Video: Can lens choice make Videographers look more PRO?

I've got two images to show you. Tell me which one you think is more professional. Okay. I would say B is like the professional one. B? Yeah, you both say B. Oh, I prefer A. You prefer A. We've got two A's. Have we got two B's? Yeah. I personally like the second one. I like this one. You like that one? I think that's the professional one. I think the first one would be the professional one. This one just looks like it's been taken on like iPhone 14. We all know that buying expensive gear doesn't make you a better videographer, but can it make it look like you are? So to find out, I asked people with an untrained eye to tell us which image they think looks more professional.
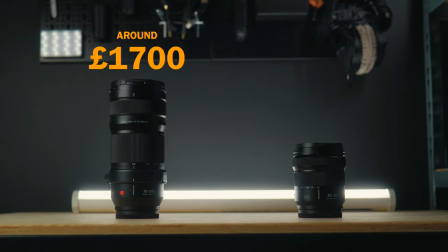(0:32)
The one using this expensive telephoto lens or the more affordable kit lens that comes with the camera. But before we see the results,
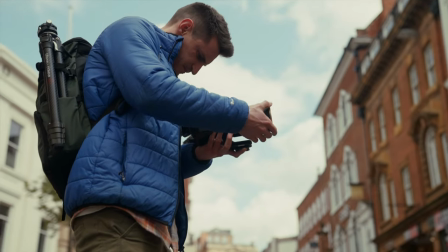(0:38)
I want to show you how this 70-200 telephoto lens forces you to work in a different way and how that alone can help you learn new skills.
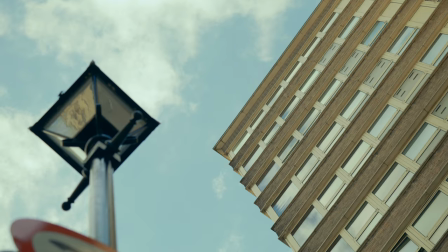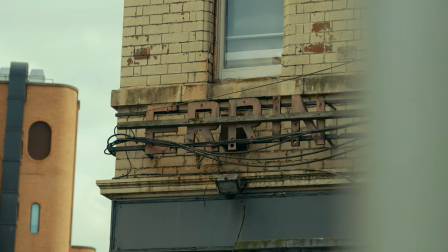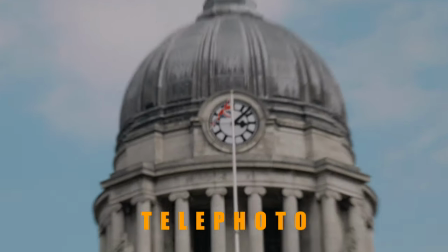(0:57)
Compared to the wider kit lens, the telephoto lens allows you to capture detail that you can't get close enough to.
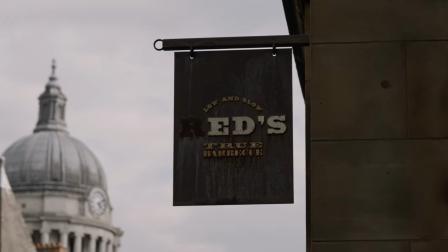(1:04)
So this is perfect for wildlife, travel,
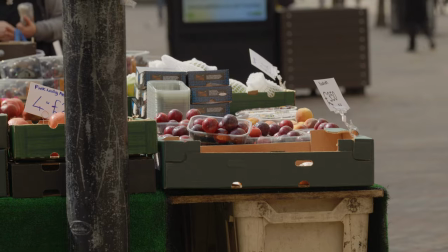(1:06)
street photography, or if you just like to expose fruit stall staff from a distance who are smoking on the job. I hope this poor woman's ready for an odd tasting satsuma. Where do you think this was filmed?
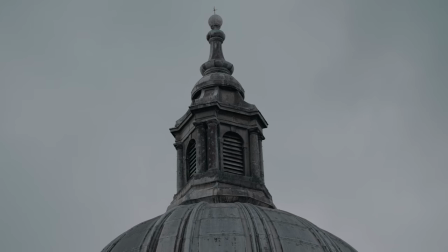(1:20)
Italy? La France? It was actually in Nottingham city centre square.
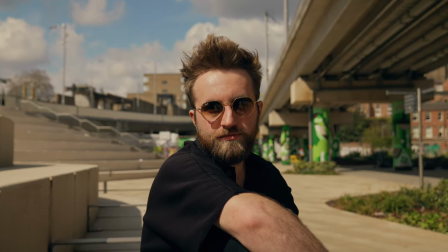(1:25)
A wider lens shows more of the scene and gives the viewer context, so you may feel a little bit restricted when you first use a tighter lens, but because you're picking out a subject without showing much of its environment,
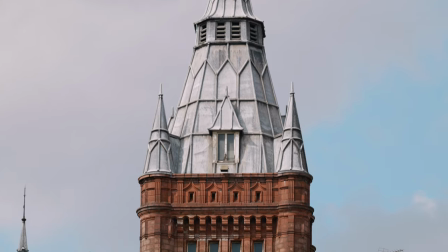(1:36)
it actually leaves the story open to the viewer's interpretation and imagination, all the Asians.
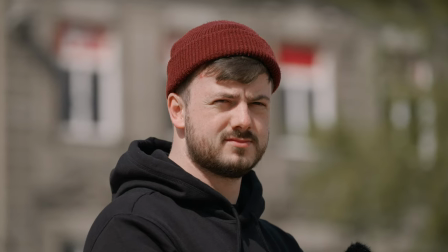(1:42)
And because you can't fit as much in the frame, you don't have to work as hard to make all the elements fit together while you're trying to compose your shot.
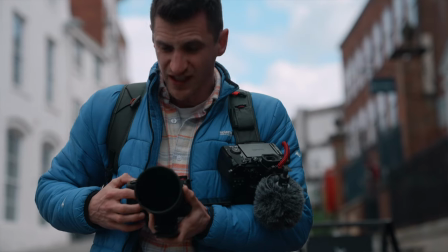(1:49)
Trying to compose this artwork is quite tricky, but focusing in on one of the elements is a lot simpler. And just showing this artwork alone makes you wonder what type of building it is, rather than just seeing it as a shop. There's intrigue, and we're actually creating more of a story by showing less.
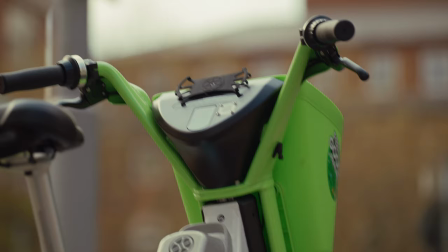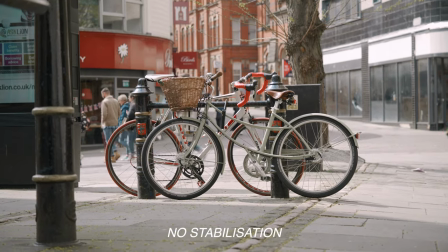(2:13)
Most telephoto lenses are really difficult to keep steady without using a tripod so you get a lot of wobble but this has stabilization built
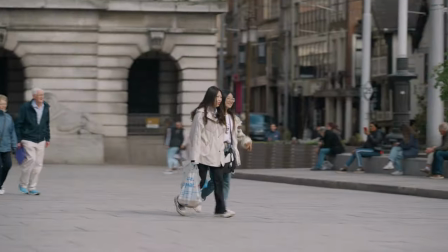(2:20)
into the lens so you can actually get some really smooth follow shots without using a gimbal and it makes it so much easier to take handheld photos as well.
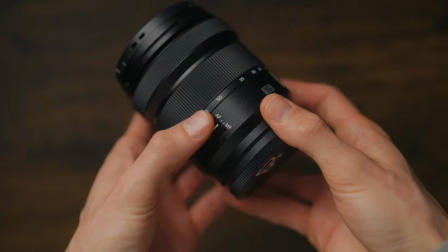(2:28)
Normally if you want to switch between autofocus and manual focus the switch is at the back of the lens so you have to move your hand every time
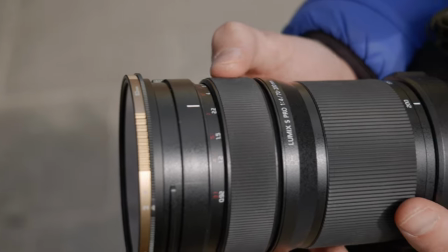(2:35)
you want to switch whereas with this lens that function is actually built in to the focus ring which makes it a lot quicker to manual focus because you don't have to move your hand anywhere so those are my reasons why i think every videographer should own one of these lenses but what does everybody
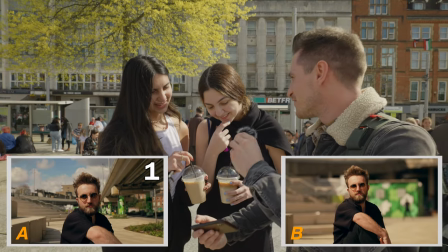(2:48)
else think i think that's the professional what do you think have we got a 50 50 split yeah you're not gonna fall out after
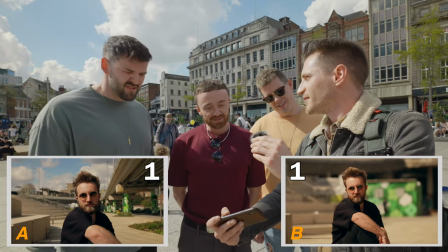(2:54)
this are you no i don't think so the professional i think was a can you tell me why there's more focus on the person
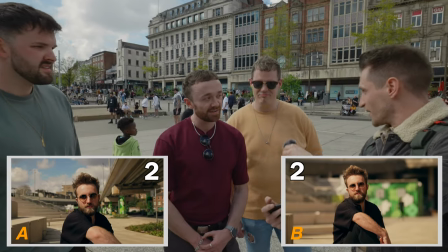(2:59)
i was gonna go b you were gonna go b yeah you were gonna go b as well i I would say B is like the professional one. You say B? Yeah. Yeah, why? I feel like it's more focused there. More focused on... But then obviously the background's not that focused. I think the first one would be the professional one. Do you think? Hard to say. Are you changing your answer? No, I'm sticking with my first one.
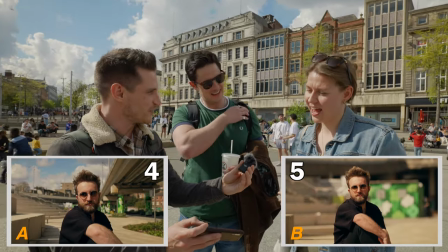(3:15)
Sticking with your first one. So you're going with A as well? Yeah, A as well. I would say B as well.
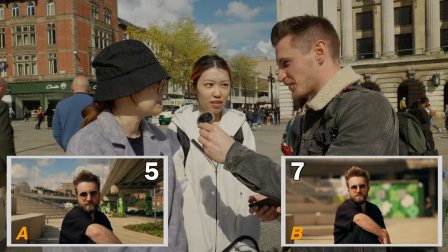(3:19)
Yeah, you both say B. I think it's the first one. The first one is the pro? Yeah. What about you? Say it.
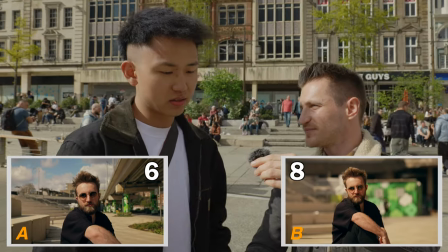(3:25)
I personally like the second one. I think this lens also got a little bit different.
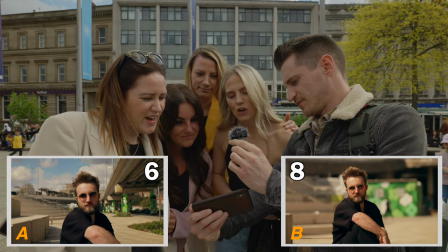(3:30)
It's more likely to be a pro. I think B. I think A. So we've got two for A. We've got two Bs.
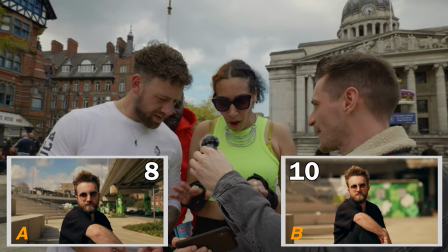(3:38)
Yeah. Yeah, it felt like B was like a lot more work had gone into it with the background blurring it out.
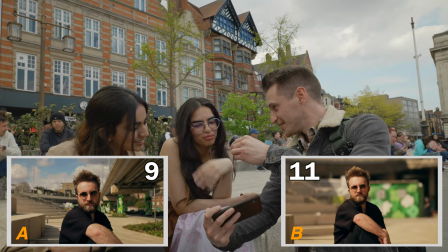(3:43)
I like this one. I don't know. There's more happening. I think I like this one better. You like that one?